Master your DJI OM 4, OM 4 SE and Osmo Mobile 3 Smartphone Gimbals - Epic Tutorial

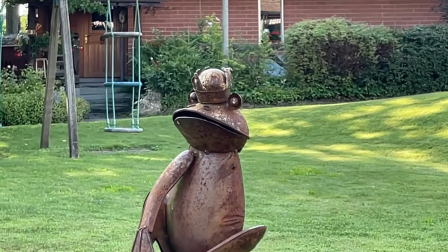24:53 So using the Mimo app, you can shoot what's known as a vertigo shot.
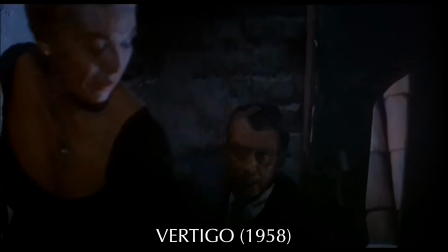24:58 It's called a vertigo shot because the shot was made famous after being used in the film Vertigo,
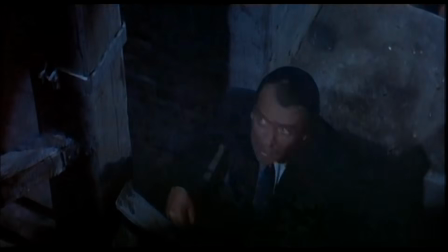25:03 directed by the legendary master of suspense, Alfred Hitchcock.
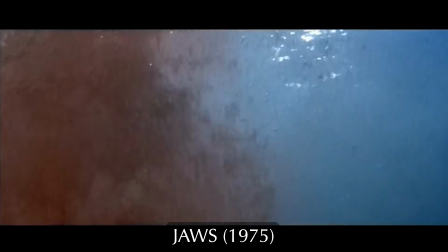25:07 Another well-known use of the shot was by Steven Spielberg in the movie Jaws.
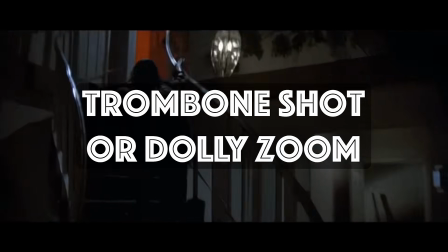25:12 It can also be known as the trombone shot or the dolly zoom, and the last name tells you how the shot is achieved.
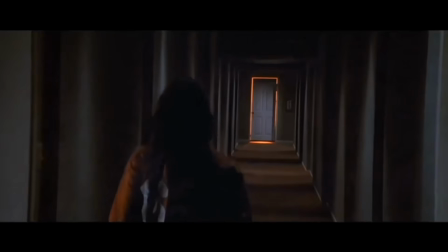25:19 You dolly towards or away from your subject, whilst at the same time zooming in or out. And the idea is to keep the subject in the same position and at the same size while you move.
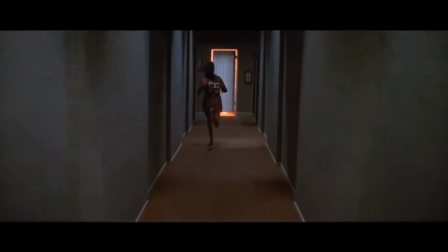25:32 If you get it right, the subject stays the same while the background either expands outwards or shrinks inwards.
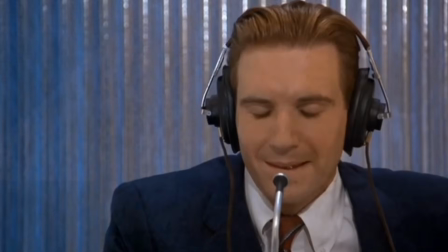25:38 And this is obviously not how we normally experience the world,
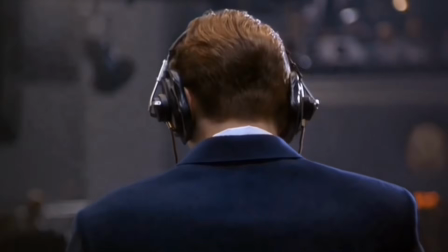25:40 which is why the shot is often used in movies to indicate a character is suffering some kind of emotional stress.
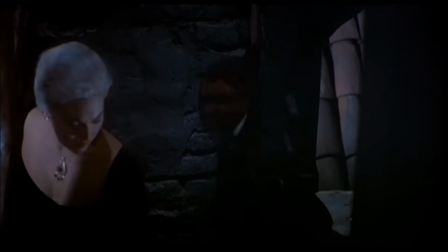25:47 So in the film Vertigo, the main character suffers from a crippling fear of heights.
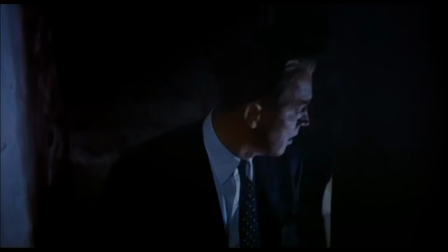25:52 And the dolly zoom is used to indicate a moment where he's running up a high tower.
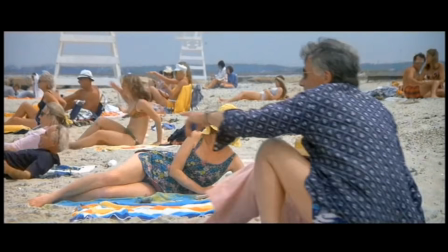25:57 In the film Jaws, the main character is observing a shark attack, and the dolly zoom is used to indicate his feeling as he realizes what's happening.
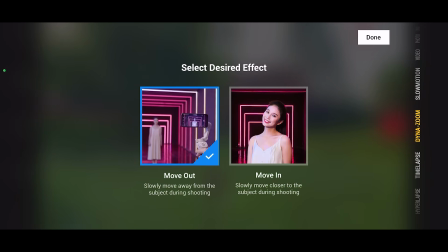26:05 And there's two ways to create this shot. Move towards the subject while zooming out, or move away from the subject while zooming in.
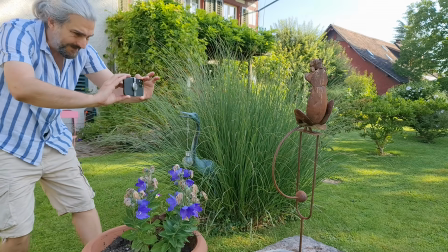26:13 You can actually create this shot using your phone, start recording, and zoom in or out as you move towards or away from your subject.
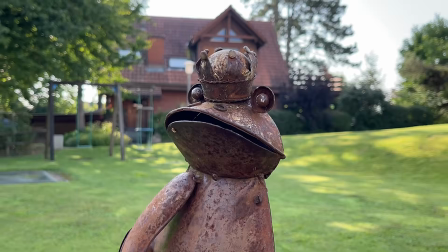26:21 But using the Mimo app, it is a bit easier because it handles the zooming part for you. So in the Mimo app, they call this shot the Dynazoom.
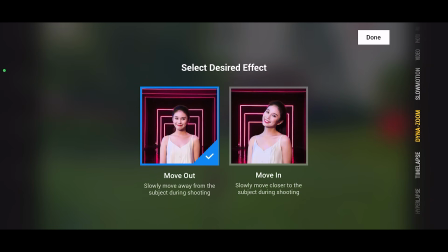26:33 When you switch to Dynazoom mode, the app asks you to decide which kind of dolly zoom shot you want to create.
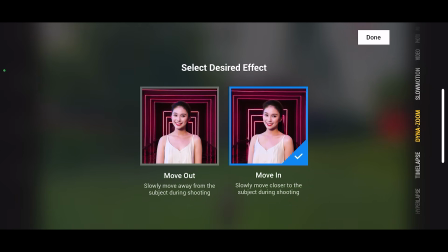26:40 So basically the choice is between background shrinking or background expanding.
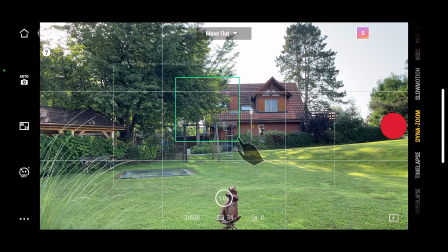26:45 And to select, you have to tap the screen and then tap Done in the top right corner.
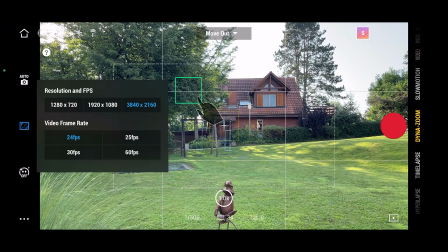26:49 If you change your mind and you want to choose the other option, you can select it from a small drop-down menu at the top.
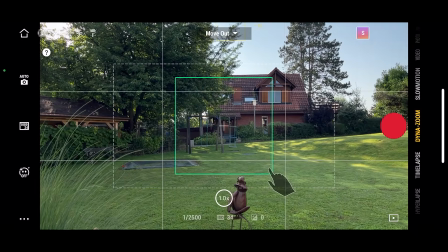26:55 Now, if you choose to move in during the shot, make sure to start a good distance away from the subject.
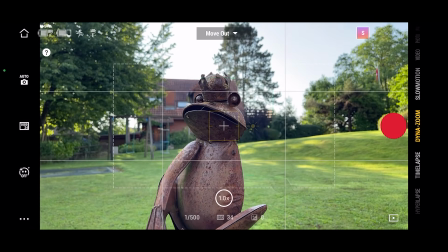27:02 Alternatively, if you choose to move out during the shot, start close to your subject. And next, you need to draw your finger across the subject to start active track. Once the app has locked onto the subject, press record,
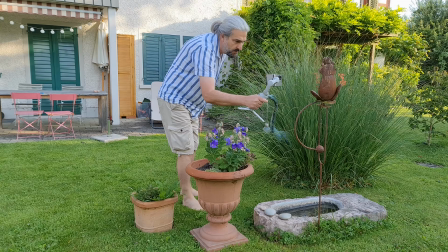27:16 and the app will now tell you to move in or out, depending which version of the shot you chose at the beginning.
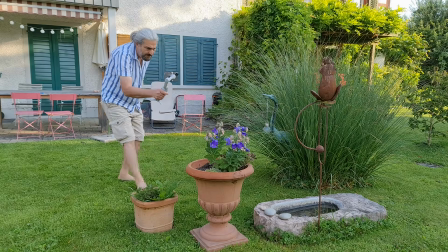27:21 Tap record and move slowly forwards or backwards. Now this shot is going to look better if you have an interesting background. If the subject is against a plain wall, you're not going to see much of an effect. Try to use a location that has plenty of features around.
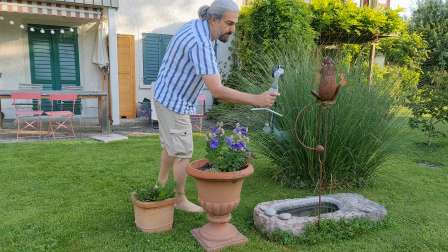27:36 I recommend that you have your subject at the same level as the camera. Otherwise, when you move forwards or backwards, the angle of the camera is also going to change.
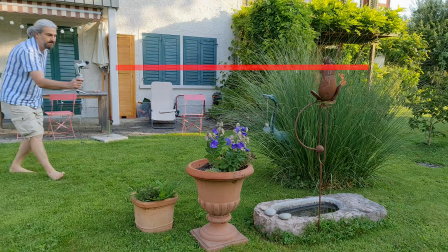27:45 Now also try to move in a straight line away or towards your subject,
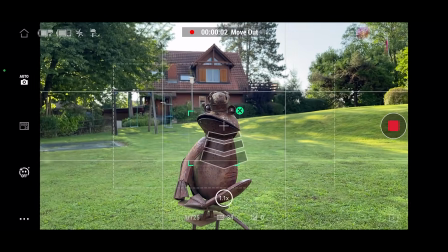27:49 because again, if you're at an angle, the effect doesn't really come out so well.
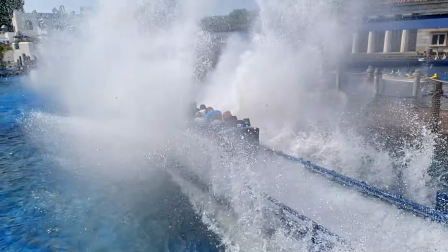27:57 The Mimo app has a slow motion mode, but if you want to shoot slow motion,
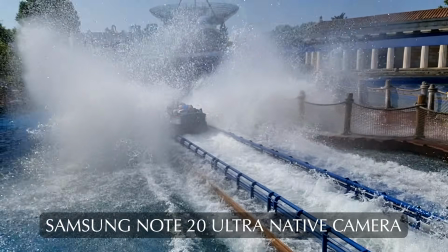28:02 my advice is to use the native app in your smartphone, because I think you will get the best quality results this way.
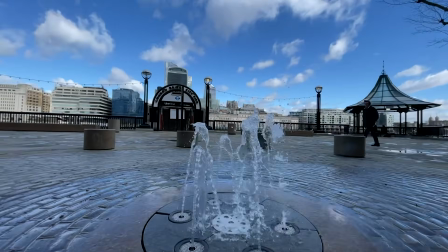28:10 So my preferred method of shooting slow motion using the DJI OM4 and, for example,
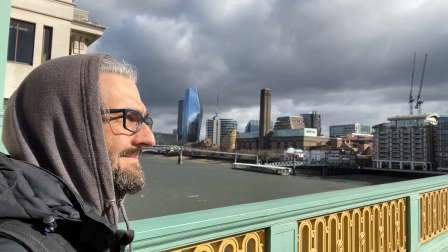28:15 my iPhone 12 Pro Max is to set it at 60 frames per second and
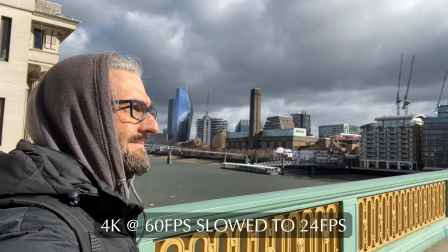28:20 then slow the clip down to 40% on a 24 frames per second timeline.
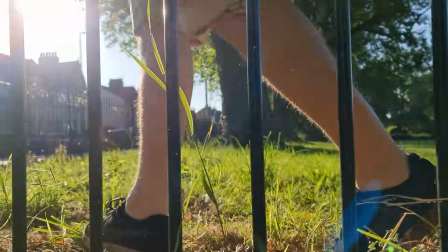28:25 And I will either use the Mimo app or the iPhone app. It doesn't make too much difference in this case.
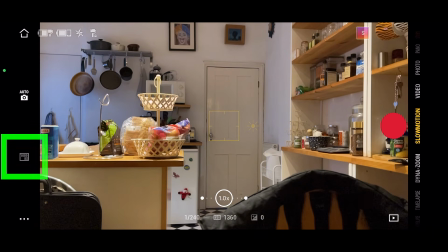28:31 If I select the slow motion mode in the Mimo app, I only get one choice, which is 1080p and 8 times slower. So this is actually quite an interesting question. If we're using a gimbal like the OM4, do we need to use the app that comes with it? So let's talk about the pros and cons of using the Mimo app against using the native app that comes with our smartphone.
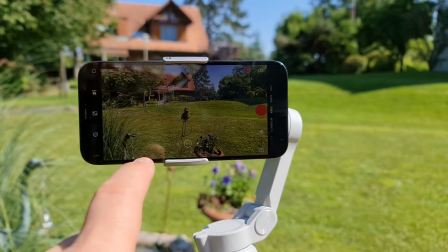28:55 Now, should we use the Mimo app or our phone's native app?